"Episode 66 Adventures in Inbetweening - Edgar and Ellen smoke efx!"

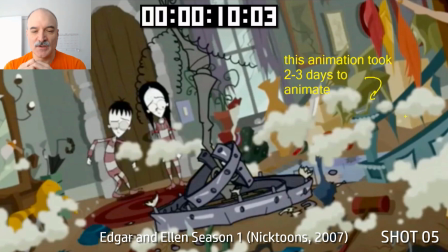[4:09]
It's coming up and out. This probably took, by the end of it all, probably took me a full 3 days to animate it.
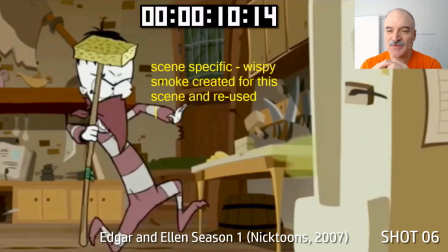[4:15]
And just getting every single piece flipping between, and taking it's a very 2D aesthetic.
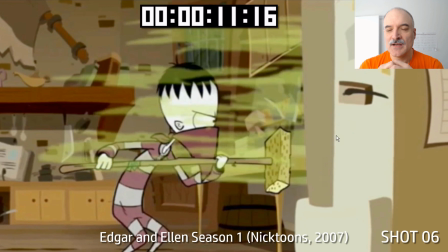[4:24]
Whether it's on paper or whether it's on a computer, it's all the same principles.
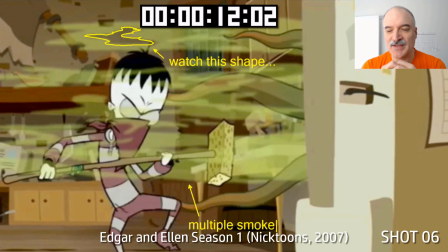[4:29]
So here you can see this wispy smoke. Look at that shape at the top there. This is multiple smoke assets that the character animator used.
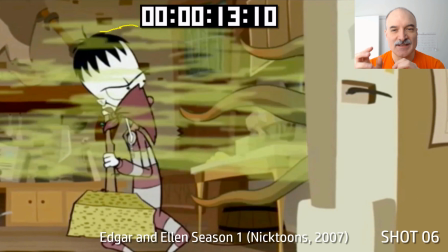[4:35]
And so I did one cycle, and you can see there's that same shape again. And if you look on the screen left side of it there, I drew it a little bit wonky, but you can see that it's exactly the same shape and the same part of the cycle.
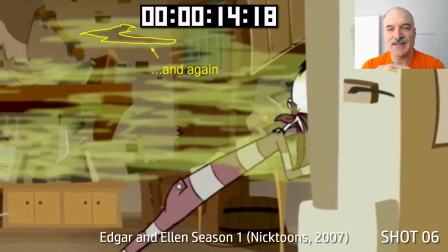[4:48]
I'm guessing this is probably a 16 drawing cycle. You can go break it down, and there it is again. You can see at 12:02, 13:10, 14:18. It's the exact same piece of smoke up there, and it's just cycling.
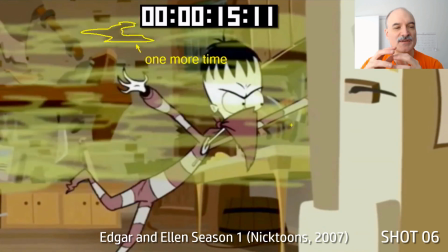[4:59]
And so a lot of times the challenge too is to get it into the cycle and out of the cycle.
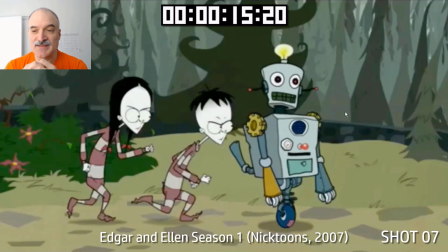[5:04]
And most of the time that was something I worked on. Sometimes the character animators would be having to do that.
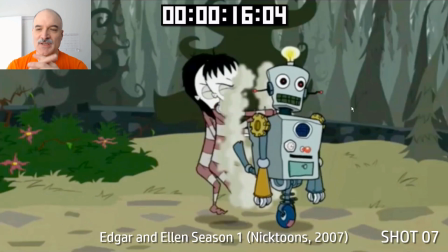[5:09]
Here again is the chandelier smoke. Exactly the same thing. We've flipped it 90 degrees now, vertical, and scaled it down.
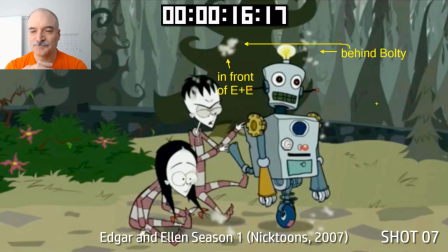[5:17]
We've got some in front, some behind, adding depth to the scene. Just again, this pipeline was so efficient.
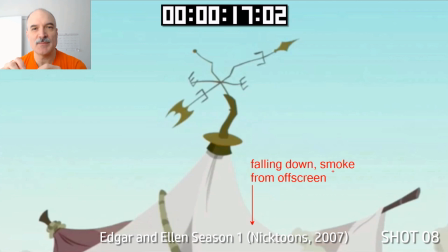[5:24]
It was, and so a lot of times I would be making effects specifically for a specific action.
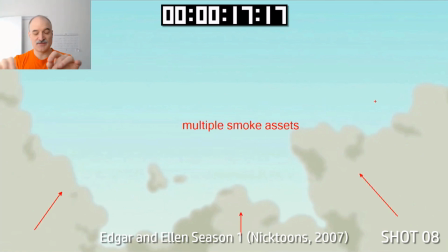[5:30]
That's how it started out, because, okay, well, I got to do some effects, let's make it for specific actions.
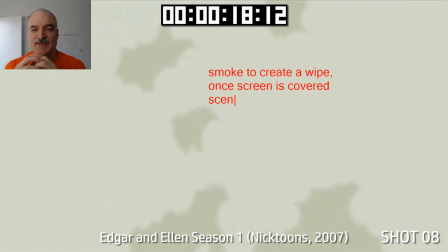[5:34]
And then as the season went on, it was adding them for specific scenes and maybe changing some to be more
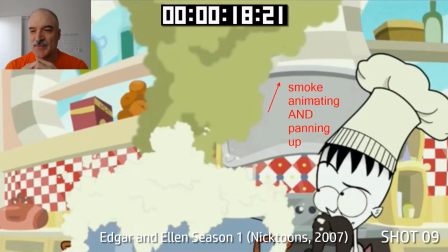[5:41]
reusable throughout different situations, depending on what the show required. So here the smoke is animating up.
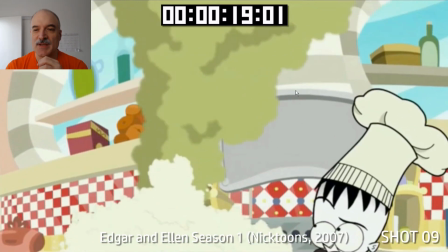[5:48]
You can see that shape there that I've drawn is going to be animating up, up, up. Now the smoke is animating on 2s.
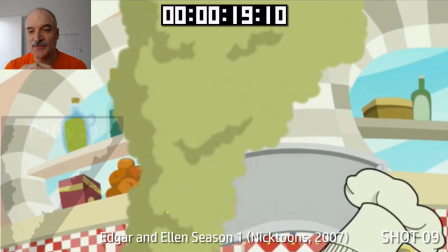[5:54]
The camera is panning on 1s. The smoke is animating on 2s. And you can see the puffy 20 over there.
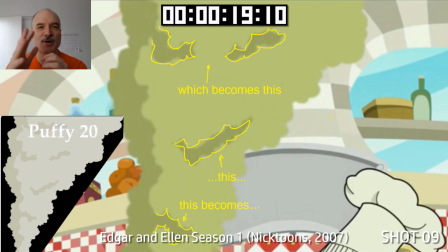[6:00]
We often refer to these by numbers. Oh yeah, put puffy smoke 20 in that scene. So you can see the shape at the bottom becomes the shape in the middle, becomes the shape at the top. 8 drawings. That's all that is. It's just it's a full cycle, and you get so much mileage out of it. This one is probably used 8 or 10 times.
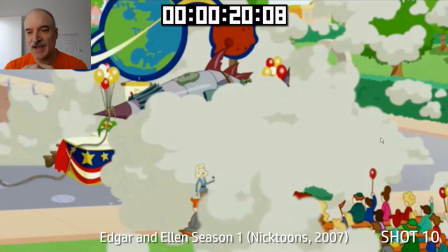[6:16]
In this shot here, there was a lot of smoke assets. There was probably 8 different ones, 8 or 10 different ones even.
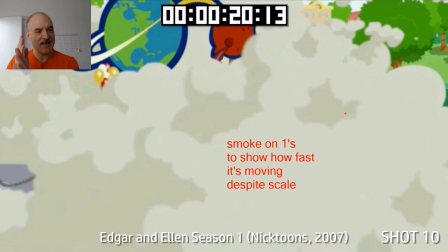[6:21]
And the smoke is moving on 1s. In this case, it was taking out those slower frames on 2s,
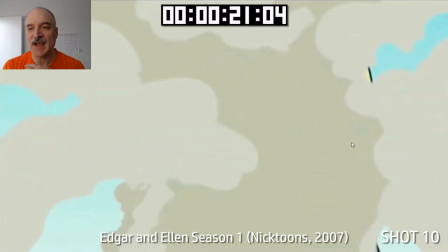[6:27]
making it seem like it was a much faster effect, even despite the scale.
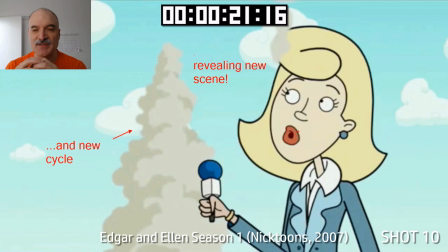[6:32]
Generally, the scale, if something's big, you want it to be moving slower. And here we got that wipe revealing a new scene.
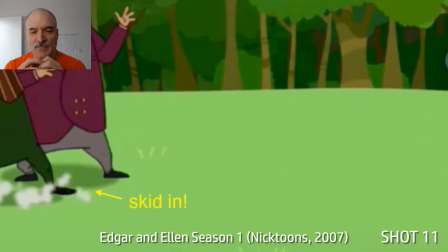[6:37]
Here's the new cycle. A lot of times characters would be coming into the scene.
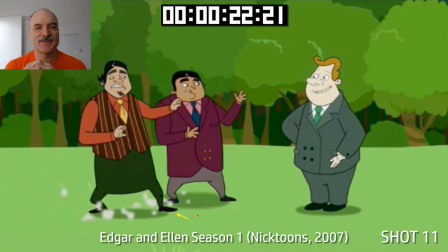[6:42]
This show was just so effects friendly. It was asking for a lot of effects.
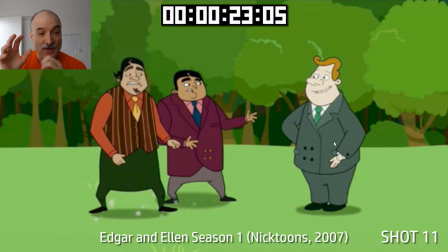[6:47]
So even when a character ran in a scene, they were like, yeah, throw some skid dust in there, absolutely.
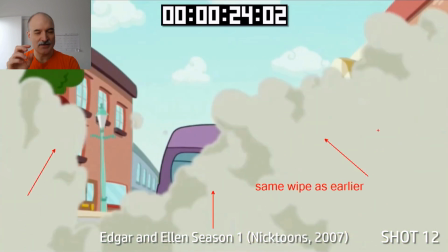[6:51]
And so it was a matter of coming up with those assets and making it so that it had some variation so that it wouldn't get repetitive. Here's the same wipe, can be reused.
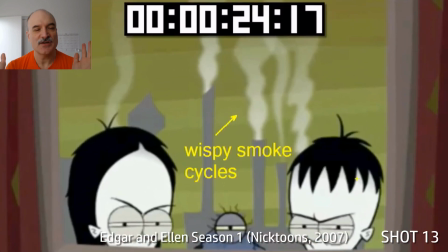[7:00]
As soon as you got one frame that's covering up the screen, you can cut to the next shot. Wipes are very versatile that way.
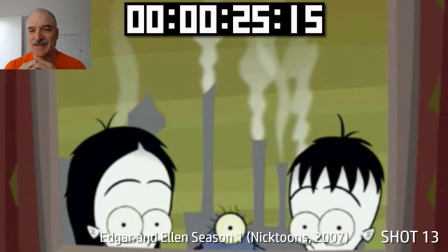[7:06]
Here's some wispy smoke cycles. I think you can see here I've got at least 4 different ones. I think one of them might be reused and shifted over there and maybe squashed down.
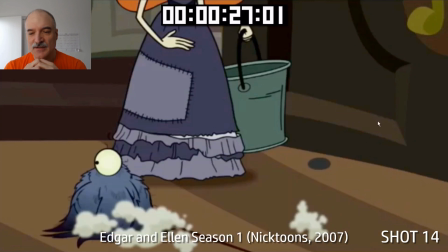[7:16]
Again, here comes Pet skidding in. Boom, there goes the dust off to the left.
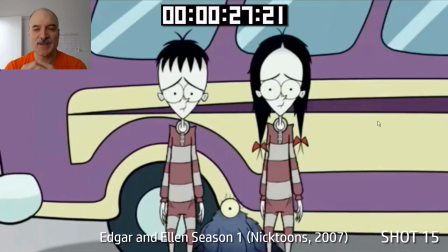[7:22]
And one of the things about the show that just made it so appealing, like on this shot especially, say,
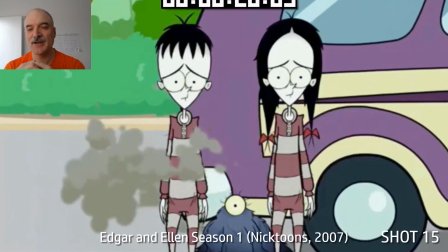[7:26]
we've got this bus exhaust coming through here, and Edgar and Ellen are just standing there.
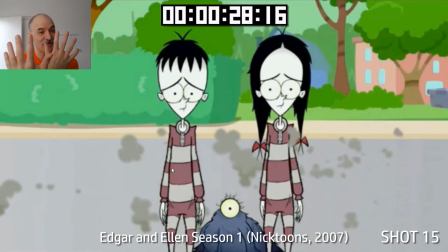[7:31]
There's no motion on them. But the dust coming through and the layering in front and behind just allows the scene to stay alive.
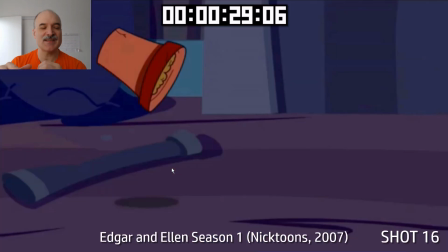[7:39]
It gives it that sense of believability. And now, just at the end, as the smoke's dissipating, now Edgar can move.
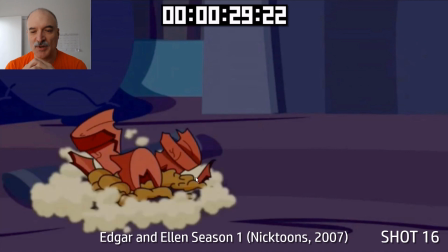[7:46]
Here again, chandelier smoke in front and behind of this pot. It's much smaller scale here, but still works.
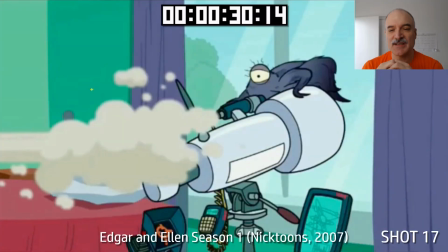[7:53]
You know, ideally it would have had less complexity to it, but functionally it worked quite well.
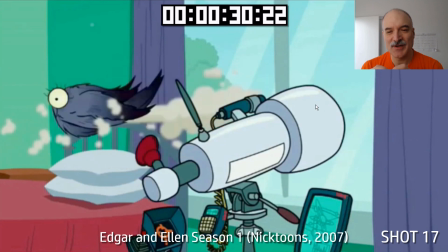[7:58]
And here, this the one frame zip out. This was used quite a bit too. Boom, there goes Edgar, there goes Pet. And you can see this exact same cycle here.
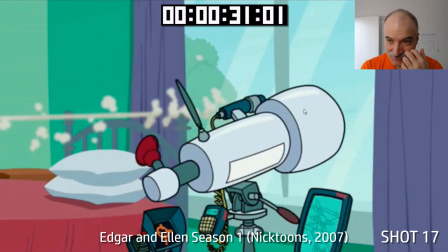[8:06]
Here's a frame from Edgar, and here's the frame from Pet from a second earlier, or the frame from Edgar a second earlier. Exactly the same cycle. Sorry, asset.